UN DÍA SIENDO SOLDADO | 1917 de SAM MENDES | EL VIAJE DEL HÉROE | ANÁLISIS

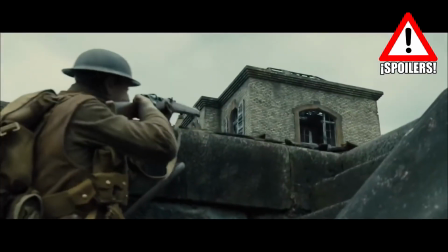[8:29]
Lo cual implica el único corte explícito de la película, metáfora visual de su, entre comillas, muerte y posterior resurrección.
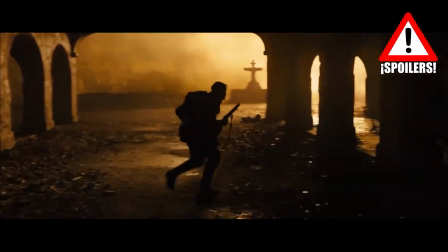[8:42]
Un amor con poder, la importancia de lo todopoderoso y el amor incondicional de una madre.
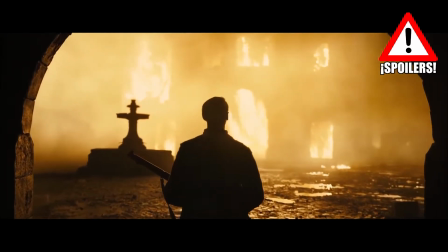[8:49]
A veces, el encuentro con la diosa tiene connotaciones sensuales o sexuales, como pasa en la odisea.
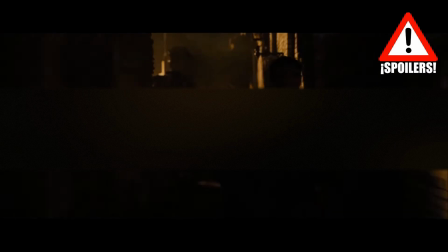[8:55]
A veces, es un encuentro en el que la diosa le proporciona el mismo don o la habilidad al héroe.
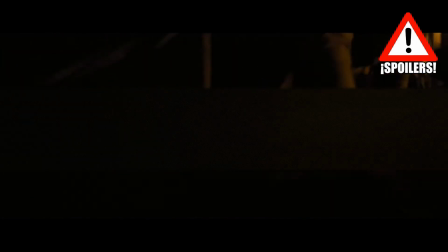[9:01]
Y otras veces, es un encuentro catártico del héroe con la realidad o consigo mismo.
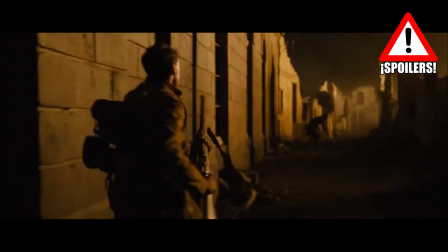[9:07]
En este caso, la diosa podría ser representada por dos momentos de la película.
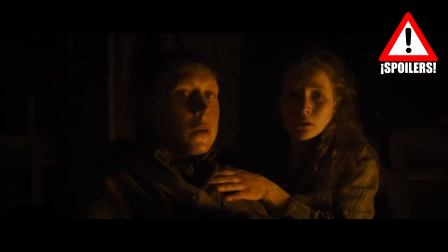[9:12]
O bien, el que podría ser más evidente, el de la mujer francesa, o bien el encuentro con el edificio en llamas.
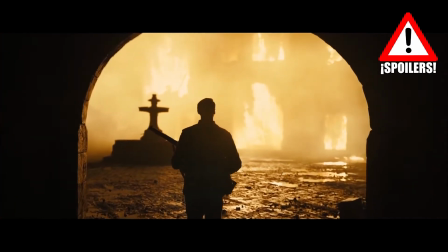[9:20]
Yo me decanto más por esta última.
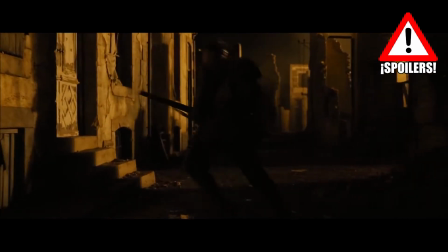[9:22]
Y es que si bien la mujer francesa podría ser el encuentro con la diosa, creo que casa más con la siguiente etapa del monomito.
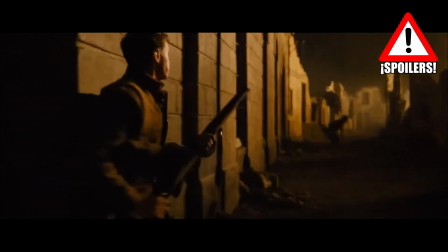[9:30]
Y también encuentro muchas referencias en el caso del edificio en llamas,
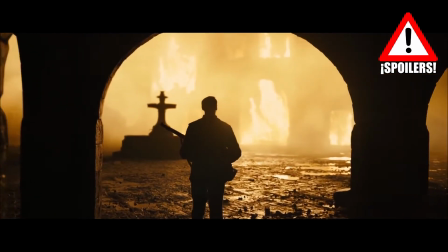[9:35]
que me hacen pensar que es este y no el encuentro con la mujer el que realmente es el encuentro con la diosa.
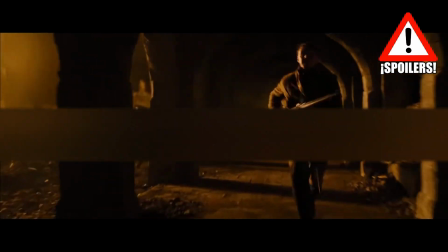[9:42]
Para empezar, tenemos la magnificencia y la espectacularidad del edificio en llamas.
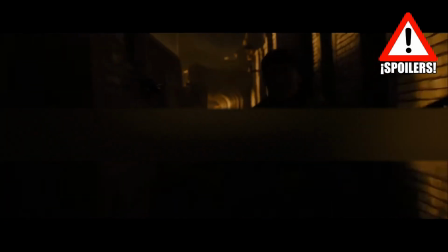[9:47]
Estamos en guerra, sí, pero es el único edificio en llamas que se ve a lo largo de toda la película,
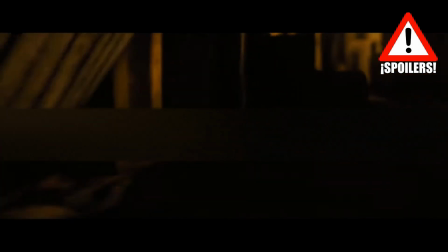[9:53]
lo cual genera un impacto increíble en el propio Schofield y visualmente a nosotros como espectadores.
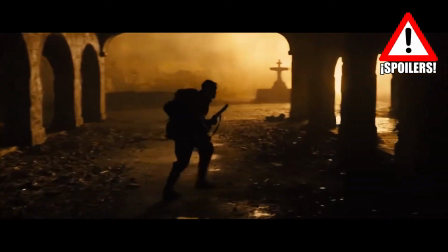[9:59]
Por no hablar de simbolismo y las más que posibles referencias a deidades
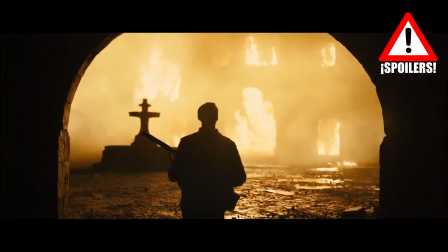[10:04]
prehistóricas o dioses del fuego de distintas culturas o la misma zarza ardiente de Moisés.
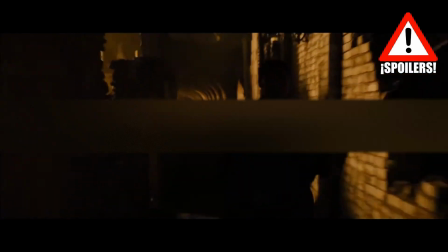[10:10]
Frente al edificio se encuentra una fuente que claramente hace referencia simbólica al cristianismo, formando con su sirueta una forma de cruz.
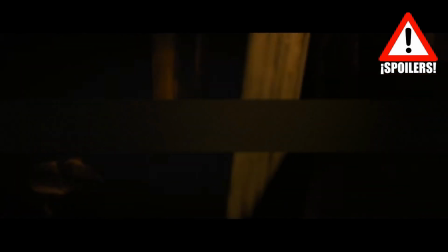[10:19]
Y por último, dentro del ritmo caótico que lleva sufriendo Schofield desde el principio del acto de la iniciación, es el único momento en el que para para observar algo del entorno y que si nos fijamos causa un verdadero impacto emocional en él,
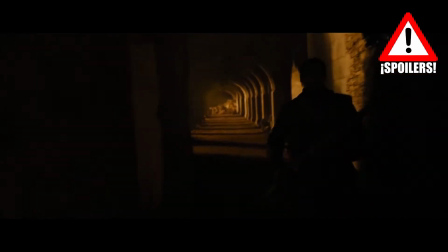[10:36]
sin tener en cuenta el impacto de la muerte de Blake, lo cual no es la misma clase de impacto emocional del que estoy hablando ahora.
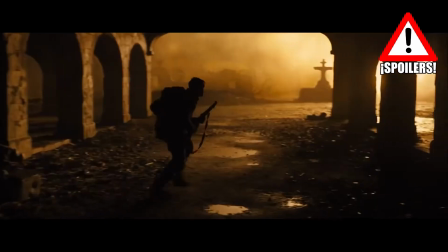[10:47]
Tentaciones, la mujer como metáfora física y material de la vida.
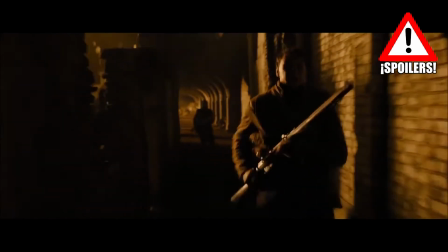[10:52]
Es por esta etapa que pienso que en realidad el encuentro con la mujer francesa no es el punto anterior,
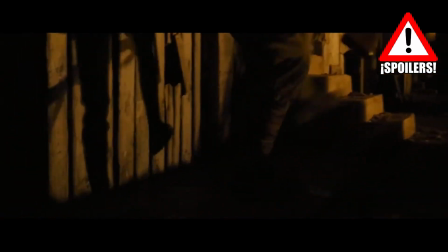[10:57]
aparte del razonamiento con el que creo que se destaca el edificio en llamas como el propio encuentro con la diosa.
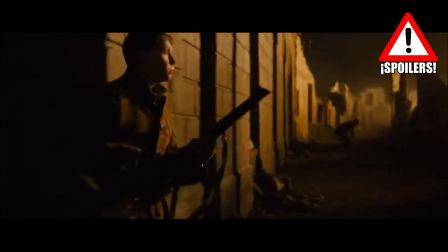[11:04]
En este momento de la película, Schofield se encuentra con una mujer que cuida un bebé que no es suyo, a la cual le regala su suministro y la cantimplora con leche, y ésta le incita a que se quede,
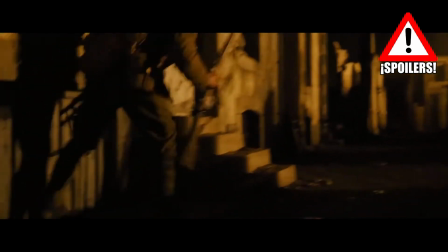[11:15]
que los alemanes lo encontrarán y lo matarán, que es mejor que se quede con ella. Pero él rechaza la propuesta y sale del escondite para terminar su misión.
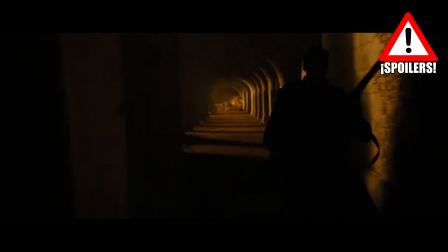[11:30]
En esta etapa, el héroe debe enfrentarse y ser iniciado ante aquello que ostenta el poder sobre la vida y la muerte.
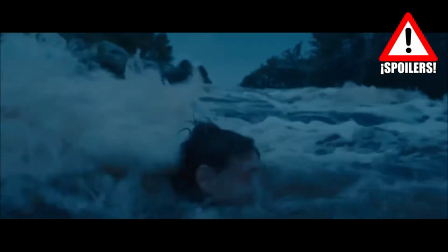[11:39]
Muchas veces, esta etapa suele estar referida al encuentro con una deidad superior como por ejemplo Zeus,
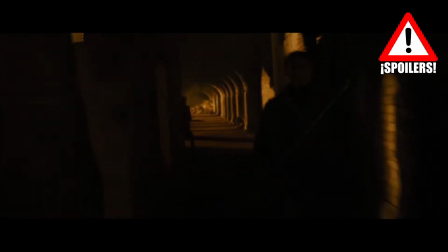[11:46]
pero no necesariamente se debe encontrar una deidad superior.
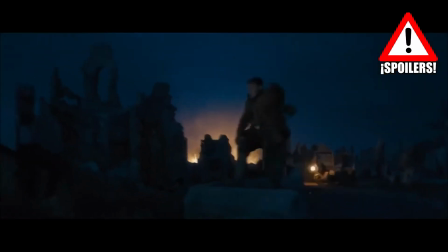[11:50]
En ocasiones este encuentro es con alguien poderoso o simplemente superior con el cual lucha o se reconcilia el héroe.
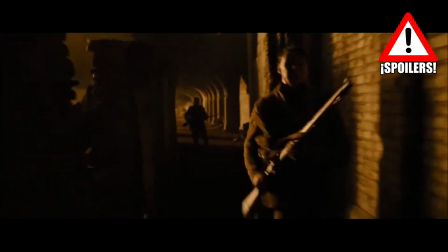[11:58]
Para 1917 esta entidad todopoderosa es el enemigo, son los alemanes.
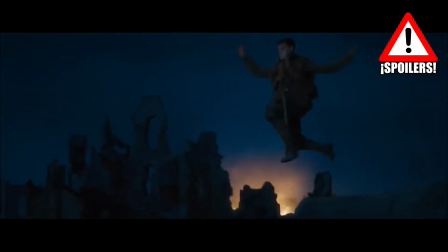[12:04]
Durante toda la película son el enemigo a batir y son los que tienen en una capacidad superior,
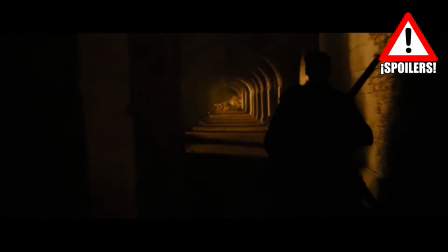[12:09]
pues situándonos con el conflicto bélico que supuso la Primera Guerra Mundial fue
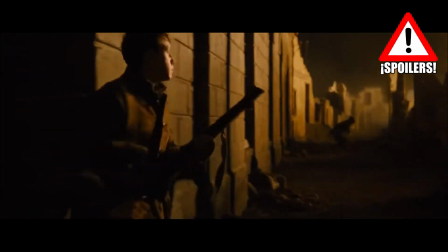[12:14]
soplastante avance el que supuso la implementación de las trincheras para frenarlo.